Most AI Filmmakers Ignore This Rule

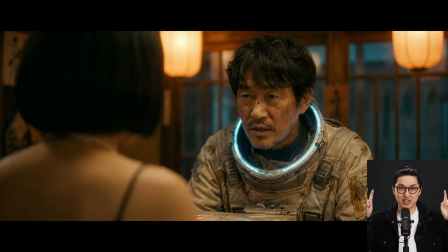It can be used as a cinematic filmmaking device to have a jarring moment, but generally in a normal dialogue scene, you wouldn't want to do this, and it sort of confuses people.
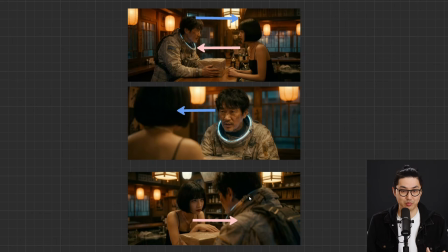Again, if we were to cut from this top shot to the bottom one, you can see again, her position is switched. She's switched sides of the frame, and she's looking the other direction.
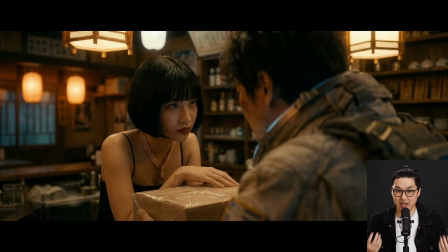This is called breaking the 180-degree rule, and it's breaking the line of coverage, however you want to think about it.
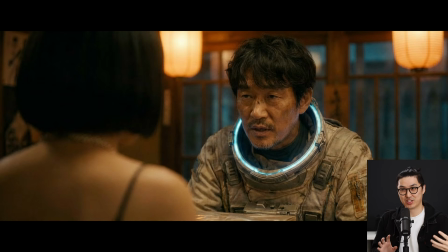In the real world, we have to worry about where do you place the physical camera. In 3D, we also have to think about that. In generative AI world, it's not exactly what we're doing. I suppose there's no real camera here, but the idea is to keep them on the same side of the frame.
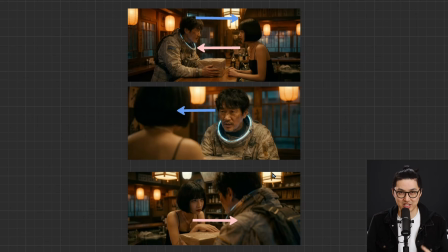So this would be the wrong choices if you want things to be normal. So now let's look at the correct way of executing a dialogue scene that adheres to the 180-degree rule.
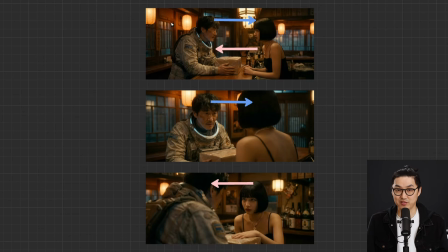Again, we have our medium shot, actor, male actor on the left, looking to the right, female actor on the right, looking to the left. We want to keep that the same when we cut. You can see now that when we cut to his medium shot, we've moved the camera at least 30 degrees.
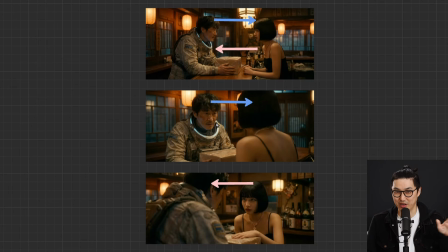That's part of it. But again, in AI, that's a little bit harder to control. But anyway, we've moved the camera off axis quite a bit from this camera angle, but he's still on the same side of the screen, and his eyes are also in the relatively same place here. And we like that he's looking to the right as well.
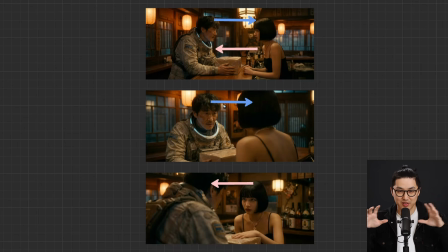We've basically kept the kind of coherence of the scene here, like temporally, spatially. It just feels right because his screen direction hasn't changed and he's on the same side of the screen.
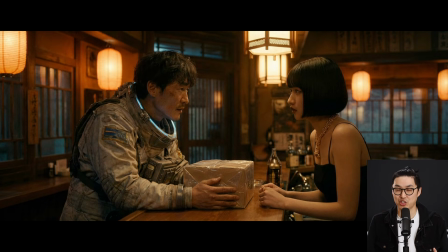So now if you cut between any of these shots, the spatial kind of like establishing that we've created of these two characters will stay the same and the scene will read rather normally. So that's the filmmaking lesson for this video. It's honestly relevant in the real world, in 3D and animation. This rule is a golden rule that you generally don't want to break. But let's talk a little bit about the actual short form itself. And I said short form, I meant short film. So a lot of the MOS performances where they're not talking, I'm just using Kling and Higgs field to generate that. I just prompt in it. I take a still and I prompt, he puts down the box and looks at her.
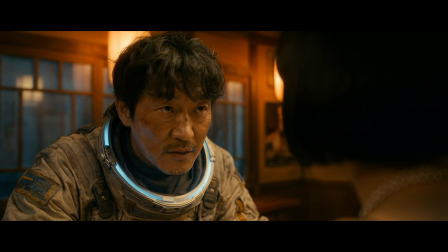Or he looks up into the sky and smiles. Those are pure AI performances, and they're not too bad, I must say. But when it comes to dialogue, I want to try Seed Dance 1.5 Pro. I'm okay with VO. Kling is kind of okay. But generally, when you let the AI generate the voice and the performance, there's something kind of like not quite right just yet. I think it's going to get better, but I'm still a huge fan of Kling Motion Control,
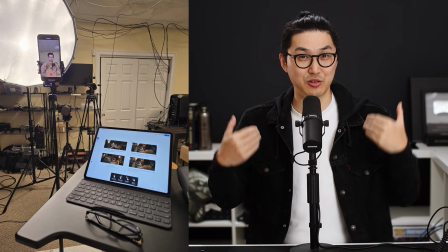where I'm going to record a video of me talking, use that audio, and use that facial performance to drive the character.
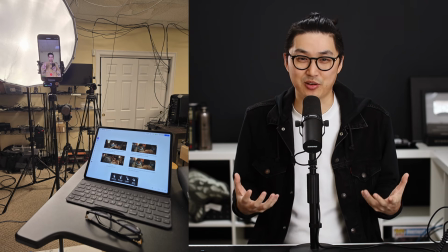I just think that that's better, and that's what I've really been leaning on.
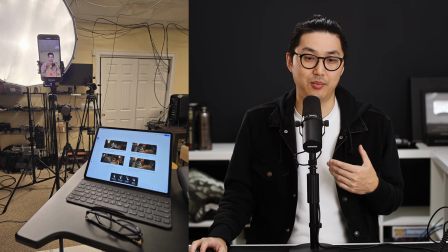So when it came to recording this script, what I generally do is generate the whole film first,
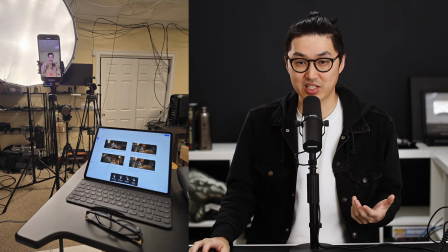having a rough idea of what I'm going for, and then this is the actual script I bring down into the studio to record from.
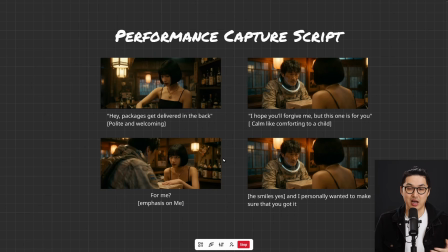So I basically have the shots. I know where they're going to be positioned. This one's very basic. They just sit like standing there basically. But what's important is I want to know which way they're looking and their eye line. Because if you watched my video on Kling Motion Control, depending on the settings you use, if you look this way,
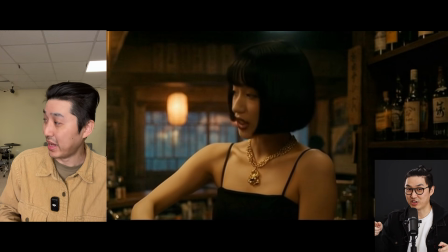right, in the video you record of yourself, the character in the AI film will also be looking in this screen direction.
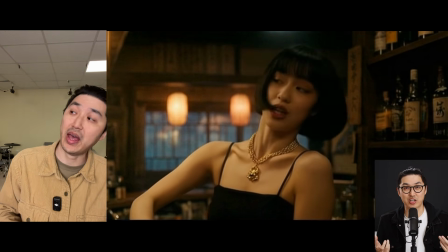And again, that might be the wrong screen direction based on the 180-degree rule.
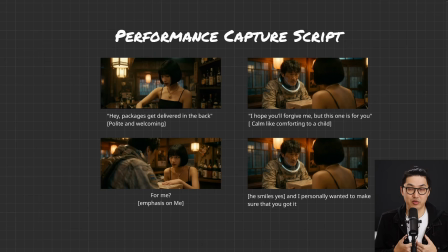So it's very important, in my opinion, if you're going to be using Kling Motion Control and you're going to be using Orient to Video, is what it's called, is to understand which way you're supposed to be looking to have the performance be correct. So that's why I'm generally going to have a screenshot of the scene that I'll be acting,
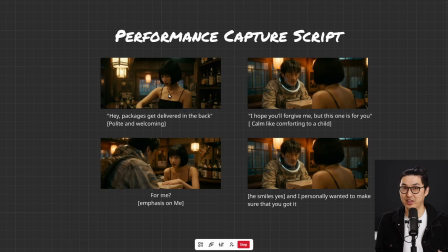and then the line, a little bit of a note, and then I'll know to act in that same screen direction.